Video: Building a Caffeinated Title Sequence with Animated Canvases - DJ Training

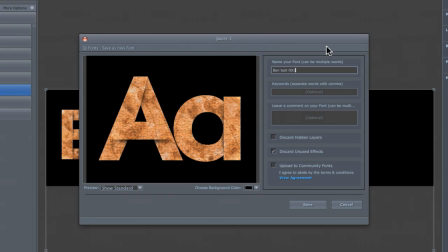33:07 You can save these out as bentest001. Give it some keywords so you can search on these. So we'll call this paper. We'll call this distressed. So if we have been playing around, we've got some unused effects or some hidden layers that we've just turned off and don't need them anymore.
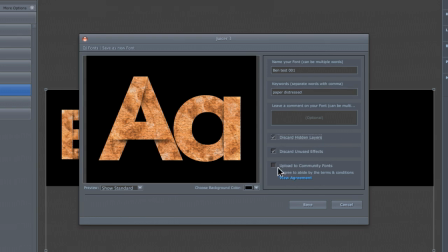33:27 We can get rid of them at this point as well. We can also upload them to community fonts. As long as we're signed into our account here, we can then upload those for the whole community to use.
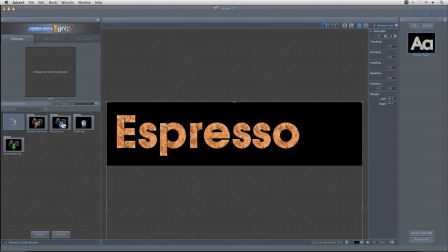33:39 When I come into browse again over here, I can look at my Digital Juice fonts
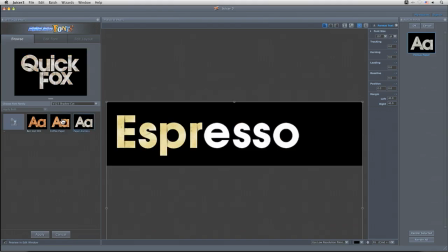33:46 and take a look at the different ones that I've got saved.
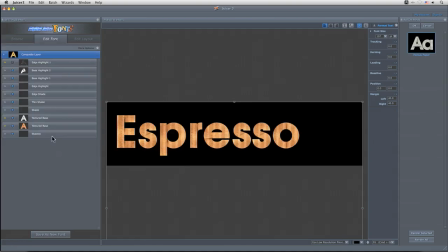33:51 I can apply that there and we can see exactly what I've got going on here. Cool, so I'm happy with what we've got there. So I'm going to come in, choose my font here, or my folder for the fonts that I'm going to save that out as, and just render that selected.
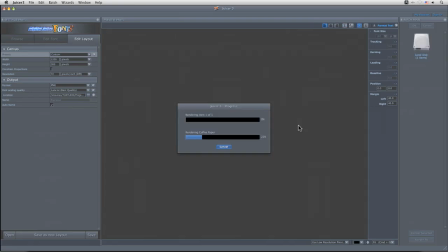34:08 And that will then go off and render my file for me.
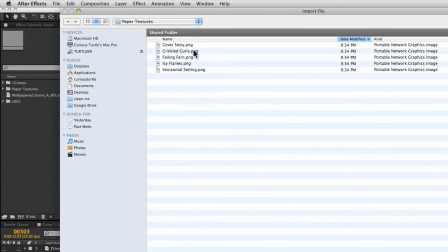34:11 Now if I pop into After Effects, we can come in, let's import that folder for us.
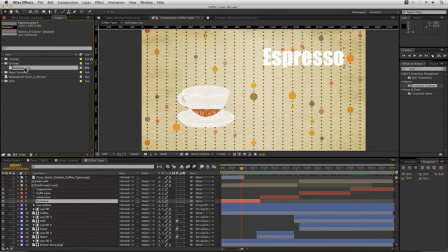34:20 So I can then come back to where my regular espresso text is, put that over the top there,
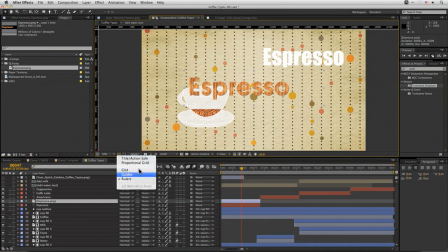34:30 turn on my guides, and then place that where it needs to be.
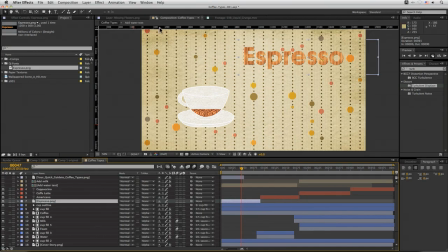34:39 And the thing about having it just as a regular layer now is that we can,
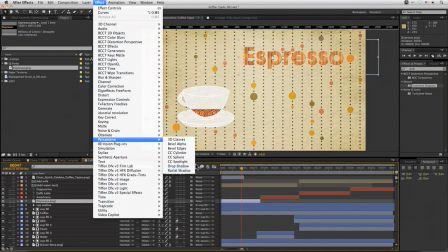34:45 make this fit in a little bit, make it stand out, I should say, a little bit more.
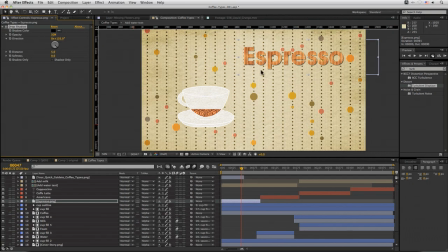34:51 So I'll add a first drop shadow to really make it stand out a little bit, and add another drop shadow. Let's just duplicate that with Command D or Control D. Set our softness really high on that.
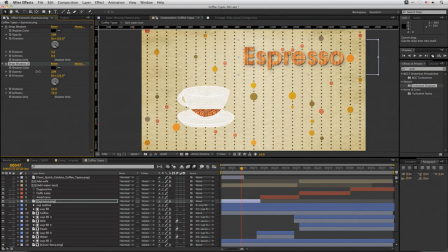35:15 Distance, take that distance down. And take the opacity down on that as well. So it's actually really important that we're doing that, because what we're trying to do is we're trying to create a little plinth just so that it pops a little bit more, just something for it to stand on. So it just comes out a little bit more.
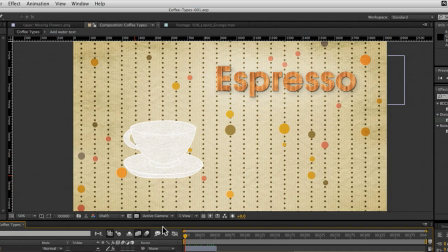35:33 I'll add just a tiny bit of softness there. Now the idea behind this infographic is also to act as a sort of pronunciation guide. So there's going to be a voiceover that's going to be speaking the word, and as the word is said, the text is going to come in phonetically.
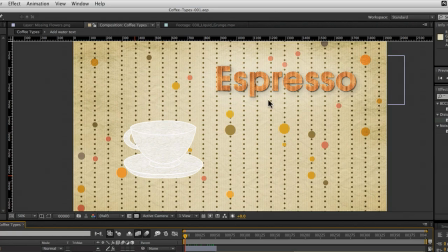35:49 So for example, with espresso, then we're going to take that in the various different consonants here, just as an interesting way of bringing on the text.
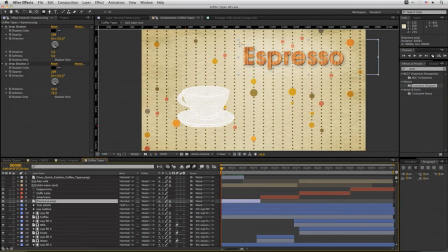36:01 So if I have my espresso text selected here, just going to add a mask over the whole top, bring that in so we can just see the first letter, and we'll keyframe that up. So we'll add a keyframe on the mask path here.
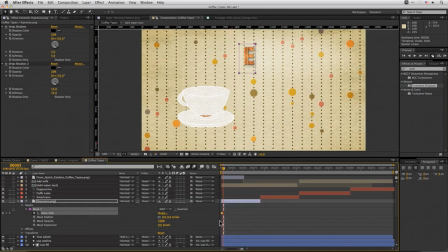36:20 We'll right click on the toggle hold keyframe here, so that when we do come in a few frames later, we move this in.
Espresso.
It just animates straight from one frame to the other.
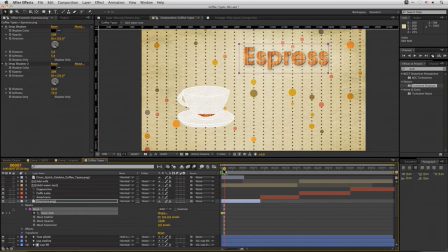36:37 Rather than giving us a linear move, we get this popping on effect that we were after. And then we'll do the O at the end. And we'll check that for timing.
Espresso, espresso, espresso.
Okay, so now we've got the first one done.
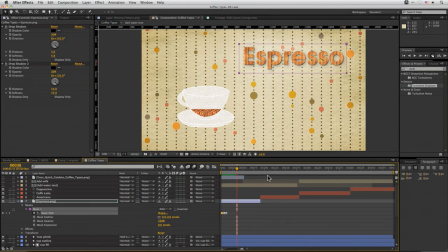36:57 I'm going to use the miracle of editing to just get the other ones done for the Americano, Cafe Latte, and Cappuccino. And we're back.